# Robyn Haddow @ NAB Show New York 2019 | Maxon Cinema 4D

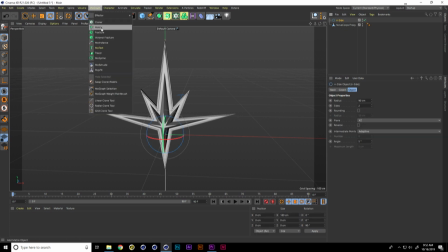And we are going to be using the matrix object.
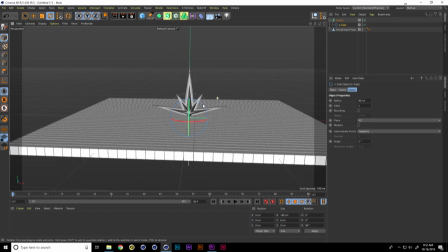And the matrix object has all of the functionality that a cloner object does, but it's way lighter.
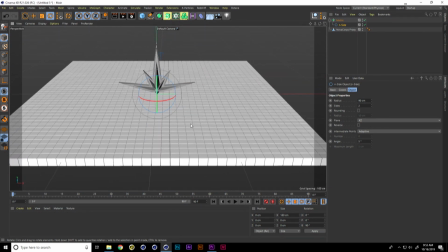It doesn't occupy any, it doesn't bog down your scene. However, if I do Control R to render, there's nothing there.
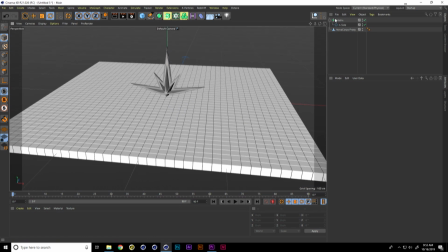And that is because all of the cubes in the matrix object are like referential containers, and they hold spatial data, which is super handy when you're wanting to dev things out and you have a lot of objects in your scene,
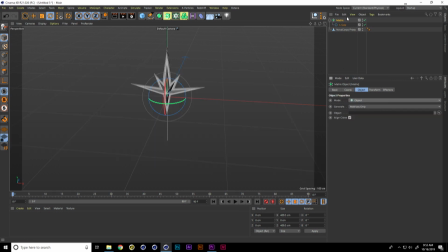for example. So I'm going to turn this into object mode and drop my end spline or my end side into the object. And as you know, this loop feature is automatically turned on now, which I like.
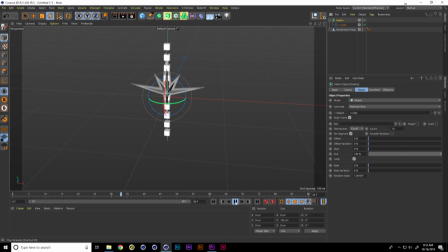But what I love about working with splines in cloner objects is it opens up a whole animation tool set. So I'll put a rate value of about 12%, and also with your count, there's a relationship. Your frame length, your count, and your speed, you can do the math and create a loop.
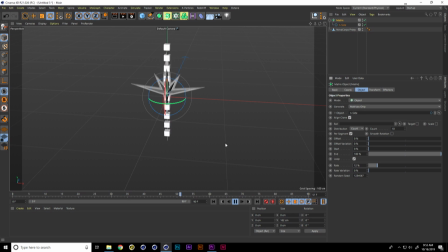So when looking at this, it's going the wrong direction. We're going to want I thought it would be nice to keep with the flow of the design and have our animation go up. And now we're going to place my NovaCorp's proxy inside a Voronoi fracture.
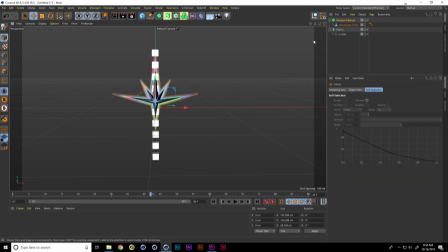And the Voronoi fracture automatically we'll just disable the matrix from our render view because we don't need to see the spacing. It automatically gives you a point-generated source. So we'll look into our Sources tab,
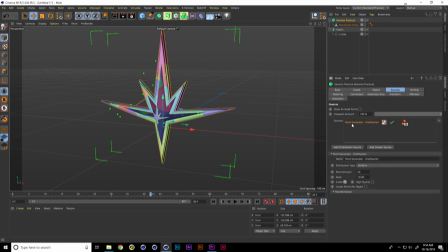and we're just going to delete that because we want to use the matrix, the spatial data of the matrix, because that's doing the animation that we want. So now we will we'll put our matrix object into our sources, and you can see no longer are we doing the random points generation.
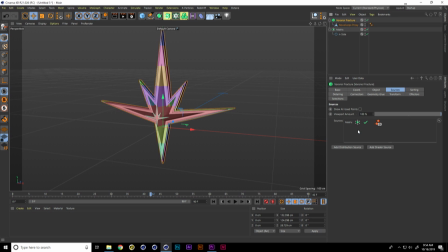We're using the spatial data from where my matrices were animating along the spline. So I'll go back into my Voronoi object. I'll just turn off colorized fragments because we don't need to see that for the moment, and add some offset to my fragments here.
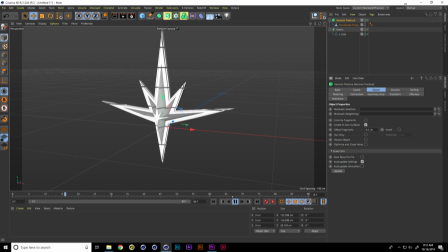And so now you can see the spacing. And again, like I just showed you the final render, and I thought that, wow, this is super cool. When I'm spinning around here, I can, we keep the depth, but I was losing the depth in final comp when I was looking at my thing, or when I was looking at the final asset.
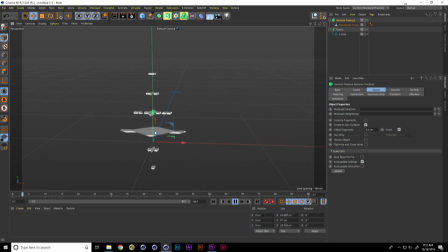And so when I inverted it, I thought, wow, this is actually even more mesmerizing. And we can also add the translucent material to it and see the original form of our the main device of the hologram. So that is the Voronoi fracture and using spline, matrix and spline-based animation. And next, I want to take a look at this wrap shader, where I had a subtle background element with, I would even say not secondary, it was like a third level of animation, just to, again, make reference to the environment of our hologram. And I like to continually try to bring back more elements to point to the different layers in space. And I wanted to create this sort of wrap, this overarching hex wrap around our asset.
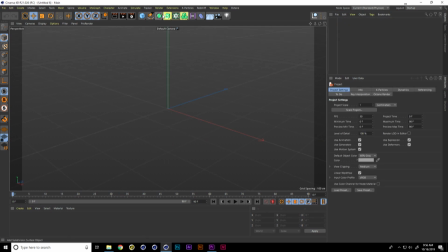Okay, we'll open up a new scene file, and I used a hexagon spline, an end side, and I'll scale that down, and I just extruded my spline.
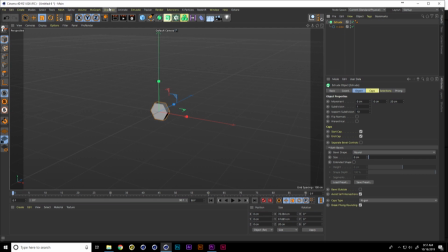And I'm going to make this mographable into a, cloner object. And we'll put my extrude in my cloner object and make I use the honeycomb array.
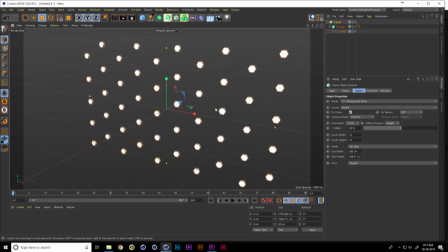Actually, I'll hit H to frame up my whole grid. Here you can control the width and height of your element.